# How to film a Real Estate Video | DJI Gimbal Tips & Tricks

What is going on, YouTube? Julian back with another video. So today I'm hosting an open house from 10 a.m. to 6 p.m. in a $550,000 home. The only thing is the weather kind of sucks today, so I was like, what am I going to do to pass some time while the signs are still out there? Hopefully somebody comes in. And I hope you enjoyed that little intro, by the way, because I'm going to show you how to do that. So today, instead of just showing a tour, I'm going to show you how to make a video for yourself. And go ahead and hit that subscribe button. Leave a comment down below if you guys want to see more videos like this, or if you want me to kind of go more in depth on some of the training that we're about to go through. And while we're making the video, I'm going to show you how simple it is. And I'm going to utilize this DJI Gimbal. I'm going to use a cheap little microphone that I got from Amazon and an iPhone 7 Plus. Super outdated, but this is how I make all my videos. So if you look at any of my past videos, it was made with this right here. And a lot of people think I'm utilizing a camera, but I'm not. Thanks to my girlfriend, I'm utilizing a camera right now so I could actually show this. And then I also have a tripod. So let's go through that right now and go step by step. Okay, so now we're utilizing the 7 Plus. We're utilizing the microphone, as you can see there. So basically what I'm doing now is I'm showing you how I create the majority
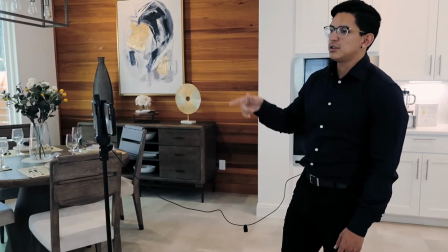(1:35)
of my intro to my videos or the outro to my videos without utilizing a camera person.
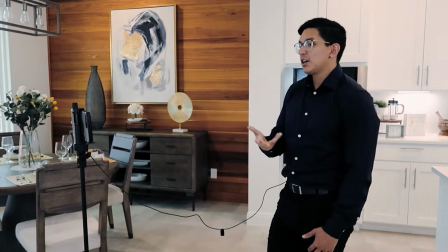(1:40)
So if you're usually working by yourself, then this is how you're going to want to introduce yourself if you are a real estate agent.
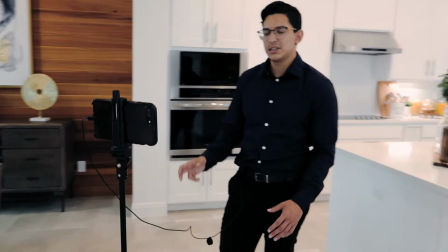(1:46)
Of course, if you're just trying to make videos for YouTube or real estate content related videos for real estate agents, then you don't need this.
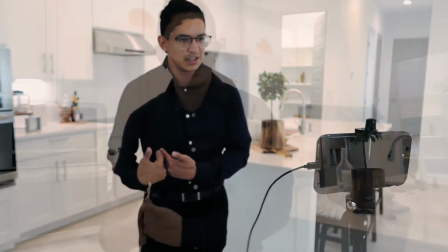(1:52)
But this is for somebody like me who's a real estate agent and trying to create videos of homes. It just shows you the difference between the audio of utilizing just the camera without the microphone, or with the microphone. But it's just a good, it's like a beginner way to get started. You know, even if you don't have the gimbal, at least you have something to showcase yourself without having to hold the camera up and get that selfie looking feeling. And cool, so let's move to the next scene.
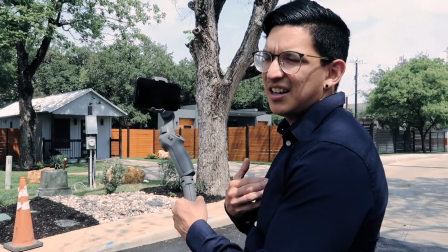(2:21)
Okay, so what I'm gonna show you now is just like a little trick that I learned. I own a drone now, but I don't really utilize it as much because it's a practice drone.
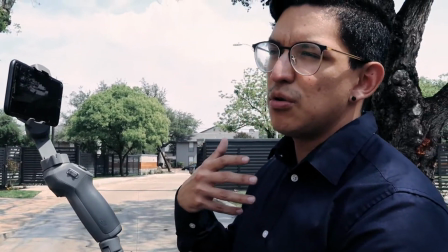(2:30)
But when I first started doing this, I didn't have a drone. So this is for people who don't have a drone, but want to make it look like they're getting a drone shot.
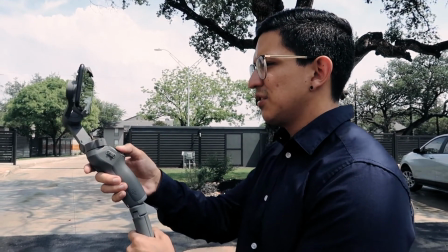(2:37)
So this is just something extra for you guys, so I can show you how to do that. So you're gonna hold your gimbal.
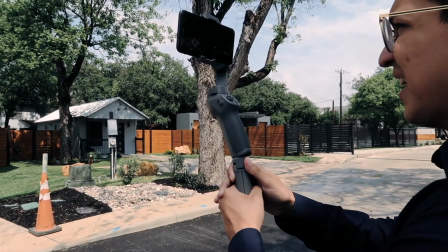(2:43)
Once you hit the record, you're gonna start stepping back and slowly raising your arms.
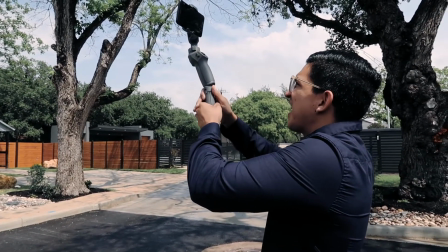(2:52)
Slowly raising your arms. I'm about to bust through the shirt.
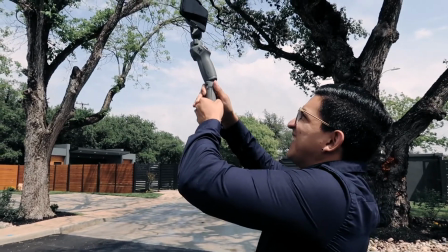(2:57)
And then you're gonna go higher.
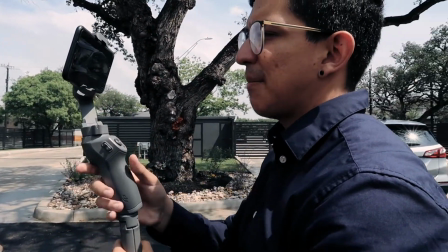(3:01)
And then I'll show you right now. Let me play that back for you guys so that way you can see exactly what that looks like.
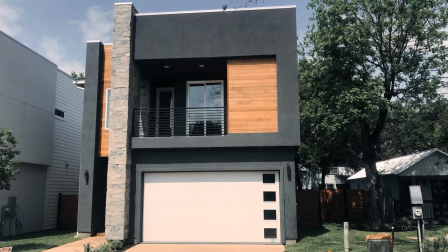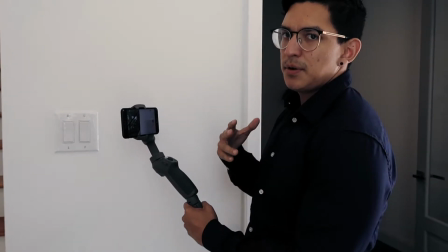(3:14)
Ready? Okay, so basically what I'm doing right here is I'm utilizing the wall to get like an aesthetic view.
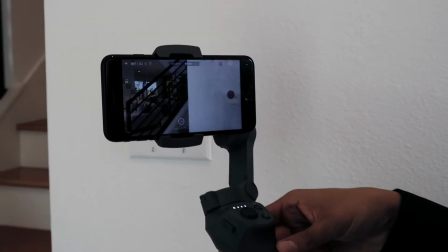(3:21)
So like if you look here, when I hit record and I start going sideways, it then begins to focus on the home.
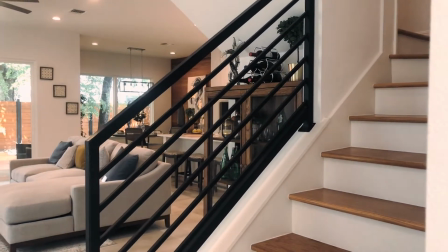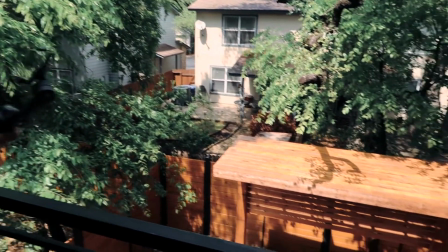Okay, so I'm not going back outside on the balcony, as you saw me, because I'm wearing socks and my shoes got like full of mud because it's a rainy day, as you can tell, like when I showed you the filming outside. So I don't want to get my socks wet again because I hate that feeling. But basically what I was doing when I was hanging over the balcony with the gimbal was I was getting a really cool aerial view of the backyard. So although like you could see me recording in the backyard, or you can see the clips of the recording of the backyard from me down below with the backyard, it's just a cool little trick that you can utilize if you have something like this. And you can utilize it like I used it in my $1 million video, $1 million home video, where I was above the kitchen table because it was an upstairs and I was able to get the aerial view of it.